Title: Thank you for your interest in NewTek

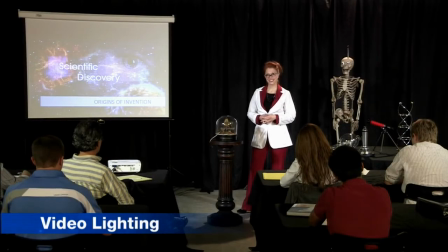Now here's the same scene, only using video lighting, and that's the lighting coming from the front, illuminating the subject matter properly,
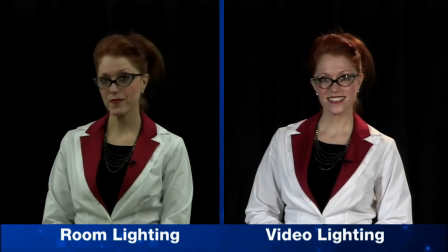and you can see it makes a big difference in terms of the picture quality that you're going to get. Now, let's talk about audio now. What about audio? Well, when you talk about a live production, there's a lot of audio that you need to consider, not just audio coming from the talent. But let's talk about that just for a second. Your production is only going to look as good as it sounds, and I've heard some bad productions in my day. Well, that's right. You probably heard audio that sounds like this. Now, this is the microphone that's just on the camera, and we hear this all the time. And this is a terrible way to record the audio, particularly in this type of a situation. You really need to have close miking. Now, in this case, we have lavalier microphones, or tie clip microphones, as they're sometimes referred to, but this puts the microphone very close to the mouth, the sound source, giving you a much tighter sound rather than that big roomy sound coming from the microphone far away. So again, look into these smaller tie clip style microphones. Absolutely. Now, as I mentioned before, besides the audio that's going to be coming from the talent itself, there may be other audio sources during this live production. You might want to run a music bed, you might have audio that's associated with video clips that are playing back, and all of this audio needs to be mixed together into that single live production. Right, requiring an audio mixer.
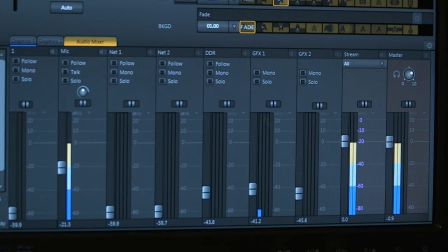Now here's the audio mixer we can see in the TriCaster as an example, and you can see the different audio sources that come in.
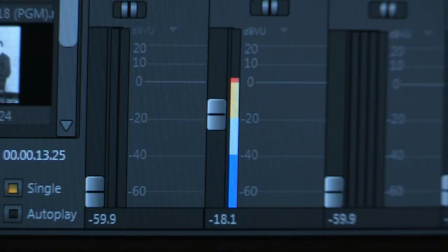We've got our microphone sources and our additional audio sources for audio clips or maybe video clips coming in,
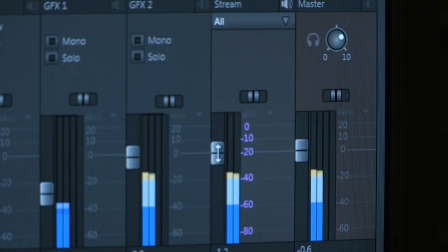but all of those are being mixed into one single stereo mix for our final output audio. Okay, now that we have our lighting together, we have our sound, let's look at some of the other elements in this scene.
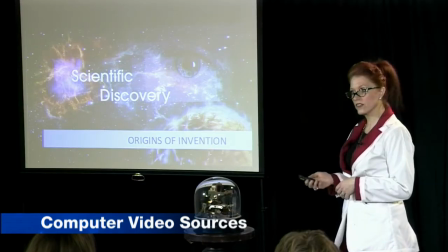We can see we have a projector here with some presentation material, graphics on it. Let's talk about bringing that into our video production. Well, one way to do it would be to point a camera directly at that projector screen,
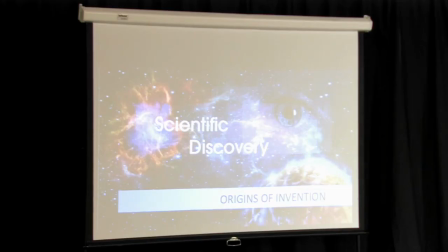and that way you've just got the camera coming in as an input to your video mixer, but this is not the best way to do it.
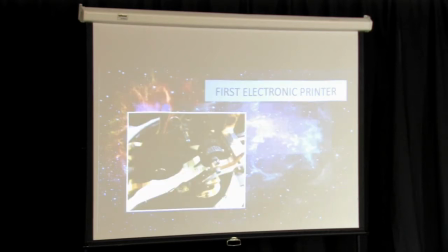It's probably going to give you about the lowest quality version of that input that you can have.
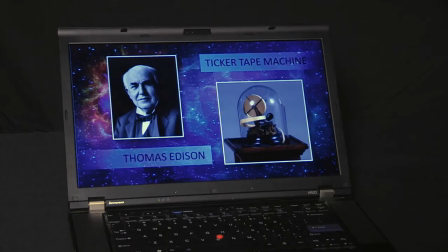Now, another way to do it would be to bring the display of the computer directly into your video mixer, either via something like a scan converter or a TriCaster. Yes, in the TriCaster, actually all you need to do is connect a network cable from that computer to the network input of the TriCaster,
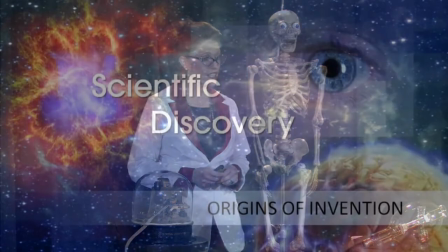and it brings the signal in directly to mix in with your other video sources.
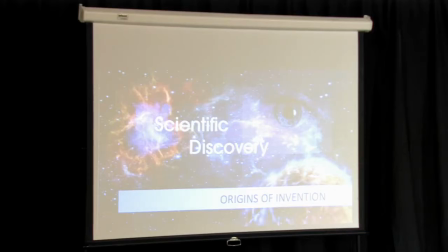So, and you can see the example here.
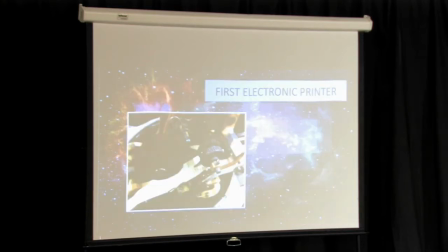Here's the version with the camera on the projection screen versus the direct input from the computer into the switcher.
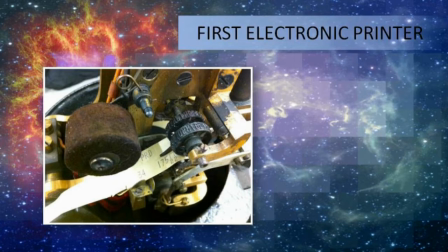And you can see it makes a big difference, much more legible and a much cleaner professional look. Now let's move on to graphics. Talk a little bit about that. Well, any professional multi-camera production is going to have graphics, and these graphics are going to be lower thirds and full page, and this means a character generator. And this is an application that allows you to create these graphics and then integrate them into your live production.
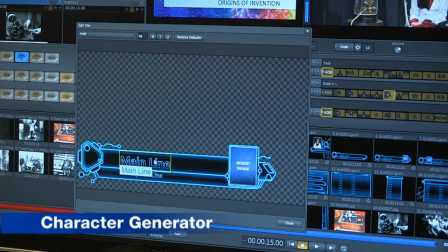Okay, so we're seeing, here's an example of the character generator in the TriCaster and setting up the different graphics that we're going to need.
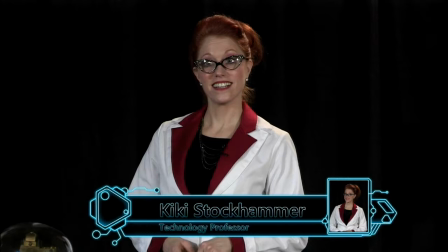In this case, identifying Professor Stockhammer here. And yes, that's you, Kiki, that's right.
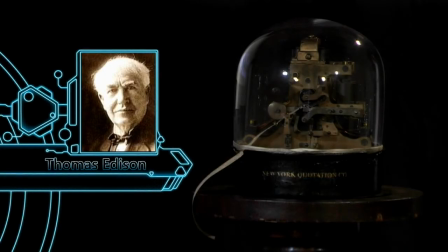So this is identifying her, or you also may use it to make additional emphasis on the subject matter or even full-page graphics, right? Absolutely, and again, if you watch TV, you see these kinds of graphics, this allows your production to look like what people see on TV, and that's what we're trying to do. So in your production, another thing that you're going to want to be able to do is roll in video clips. Yeah, very often if you watch the news, for instance, you'll see videos roll in to add impact to the stories that people are talking about.